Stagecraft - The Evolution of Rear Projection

Rear projection was once a staple in Hollywood, but as time went on and the use of green screen and visual effects became more widespread and less costly, the choice to use the once-film-the-other technique came down to an artistic choice rather than a necessity.
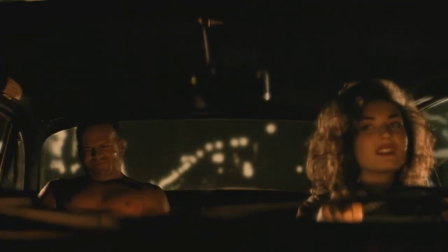4:21 Lost, the technique became largely obsolete, with very few directors keeping the practice alive, and as the years passed, rear projection faded into obscurity.
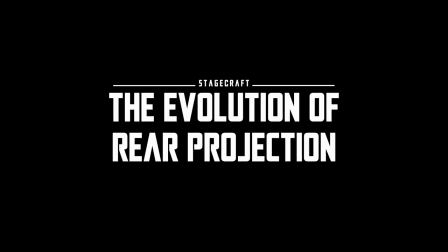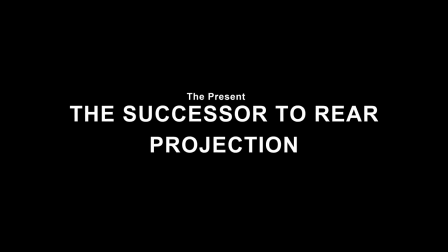The advent of CGI and other advancement of visual effects made rear projection all but obsolete, but as with most things, it has made a resurgence in the recent years, bigger and bolder than once before.
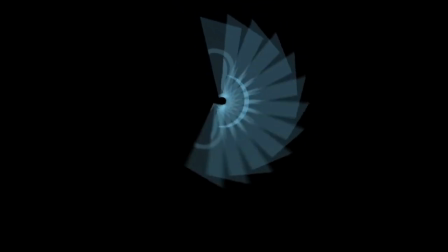4:48 Stagecraft is an evolution and rebirth of rear projection, pioneered by the experts at industrial light, magic, and epic games.
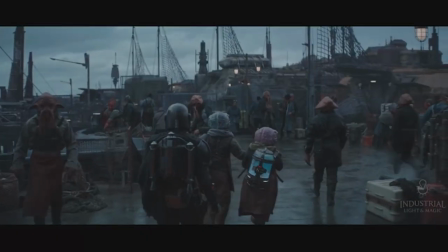4:54 It is run by seven machines and projected onto several large LED screens. Stagecraft is truthfully mind-blowing and exciting technology.
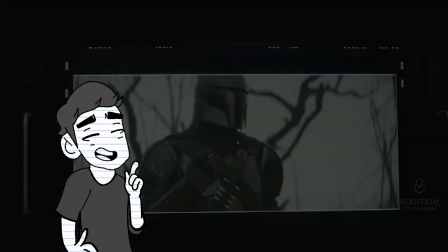5:00 It will dictate the future of how television and movies will be made going forward, with such movies like The Batman,
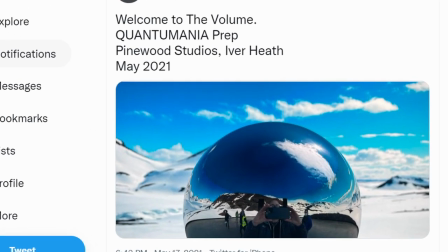5:05 411 Thunder, and Ant-Man and the Wasp Quantumania choosing to use the revolutionary technology.
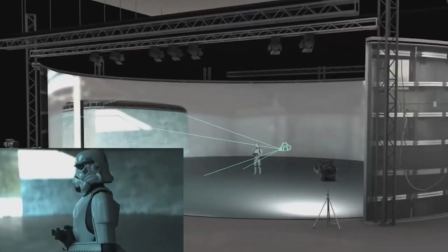5:10 The Mandalorian was the first major production to solely choose LED screens over green screen. Why?
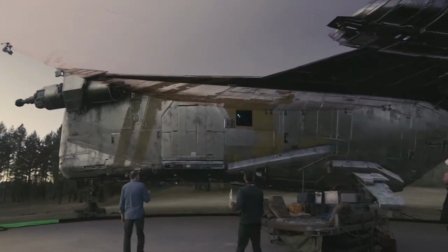5:16 All thanks to the combination of the world's most open and advanced real-time 3D creation tool, Unreal Engine.
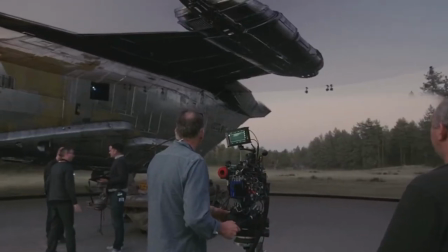5:22 Unreal Engine in conjunction with Stadecraft allows directors the ability to change the the time,
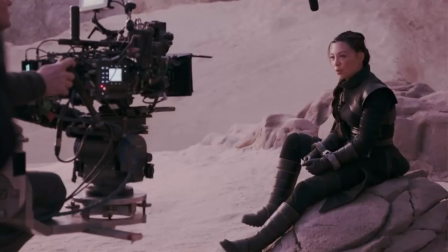5:26 location and lighting of a shot, all essentially at the tip of their fingertips, marring pre-production, production and post.
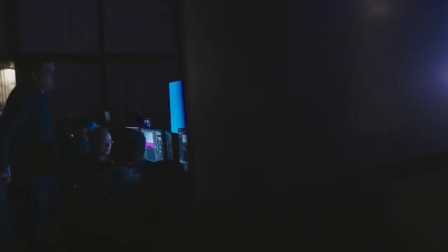5:32 It's truly a relationship never seen before.
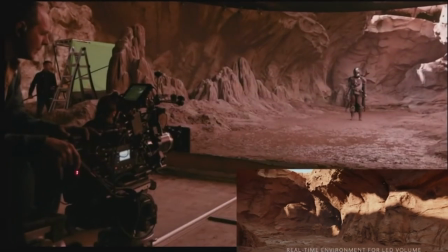5:35 Stagecraft also removes the need for a visual effects shot to be completed after the period of shooting, instead allowing the shot to be completed on the day. It's no secret that high budget green screen takes a lot more work and especially time. Things such as rotoscoping and compositing actors can at times be overcomplicated and frustrating, hair especially being the bane of rotoscoping artists.
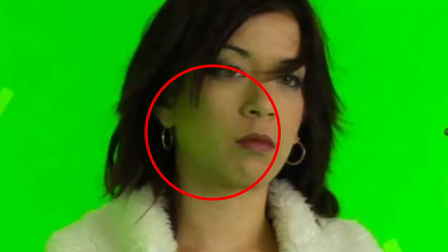5:52 With green screen its biggest problem is also spill. Take this behind the scenes moment from The Hobbit.
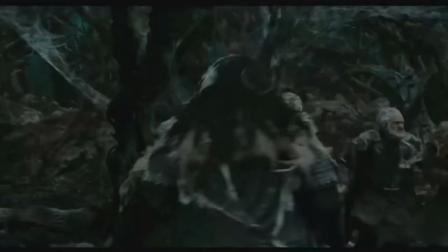5:57 Each individual metal sword, due to the reflective nature, had to be redone in post, with visual effects artist painstakingly rotoscoping out the reflective spill of the green screen.
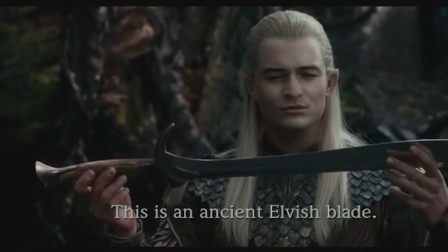6:05 This in turn gave each sword an odd fake glow. This is just one element of spill I noticed.
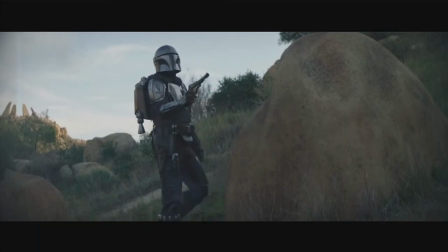6:10 However, green screen spill is quite a problem for most productions. With The Mandalorian, green screen spill wasn't an option, due to the main character being head to toe in reflective Beskar metal.
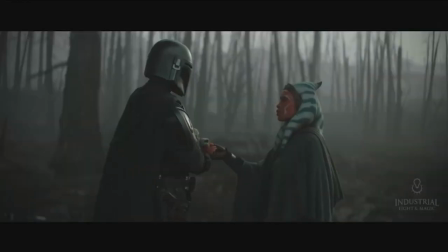6:19 Thus, the stagecraft solved this problem, with the light coming from the game engine producing in a realistic spill on the moment.
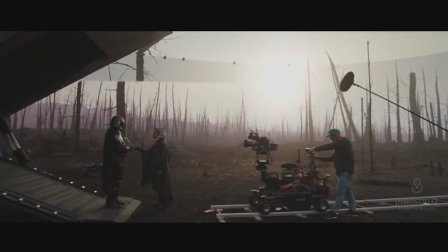6:24 This reduced the need for VFX artists to go in post and tidy it all up. The in-studio light captured by the volume helps sell the scenes better.
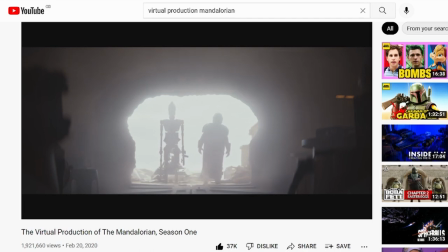6:32 Without the behind the scenes photos and videos produced by ILM, I'm sure we would have been oblivious to it all. I know I was.
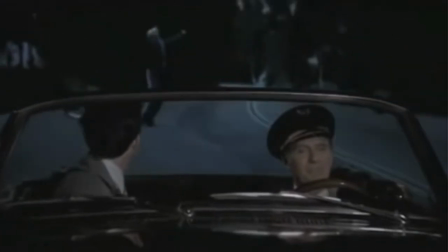6:38 With rear projection, its main fault was the resolution of the image behind was becoming more blatantly obvious.
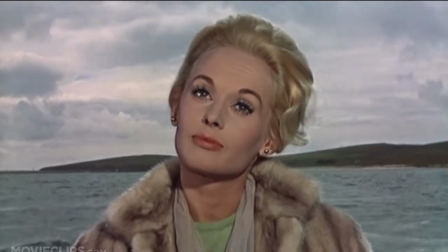6:43 With cameras getting better and better over time, you could easily notice how low the resolution in the background was in comparison with the foreground element.
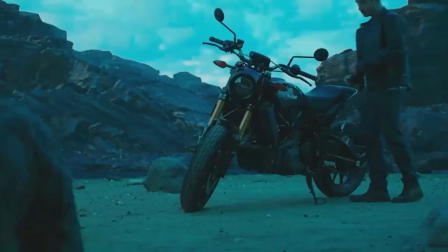6:50 StageCraft also eliminates this as Unreal Engine produces open real-time 4K imagery,
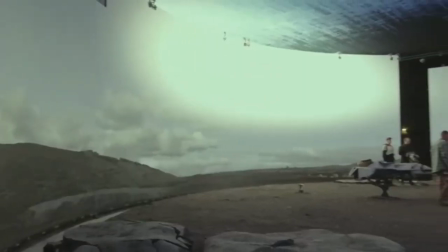6:55 allowing for the director and visual effects artist to change the resolution at any given moment, prioritising what's going to be seen in camera.
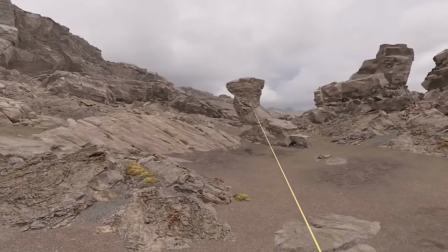7:03 The efficiency of StageCraft speeds along production. It gives the director complete control of his or her environments. With the control comes better timing overall, which is also super beneficial with the time we are currently living in, with COVID-19 halting the travel of full productions.
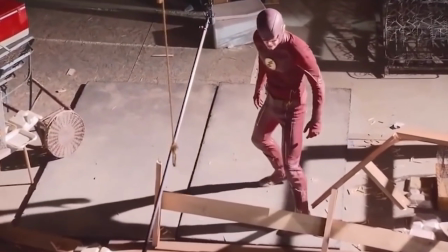7:18 This technology is also the ideal tool for television series, which typically have shorter production budgets and even timeframes.
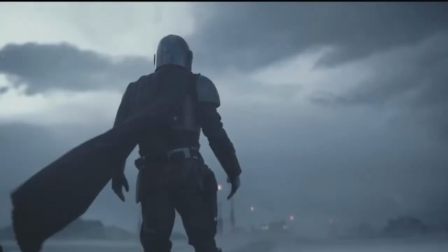7:25 In addition, Stagecraft brings back that interaction between the set and the actors, keeping the relationship between the two intact,
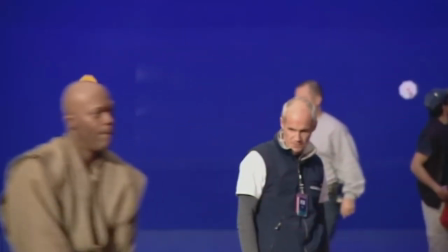7:32 and for a franchise that relied so heavily on green screen during the prequels, it was a nice change of pace to discover them jump back into the old art of rear projection.
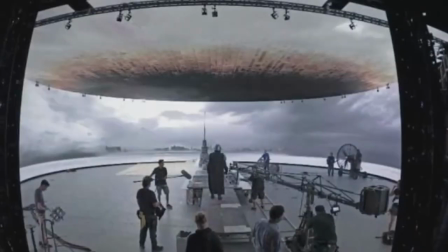7:42 No longer did the actors in The Mandalorian have to do all the work pretending they were in an environment. Little was left to the imagination. In fact, the set seemingly came to them.
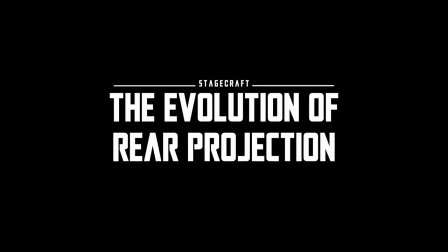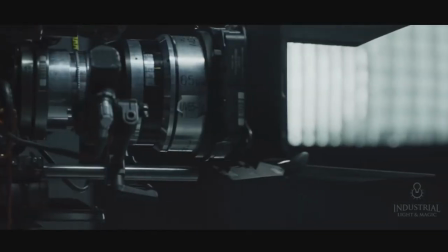8:03 With what seems to be the complete rebirth of rear projection in the form of stagecraft, there is no sign of the once forgotten production asset slowing down. With ILM and Disney amidst building three separate volumes in key cities around the world, such as Los Angeles, London and Australia, they are essentially building the studio of the future.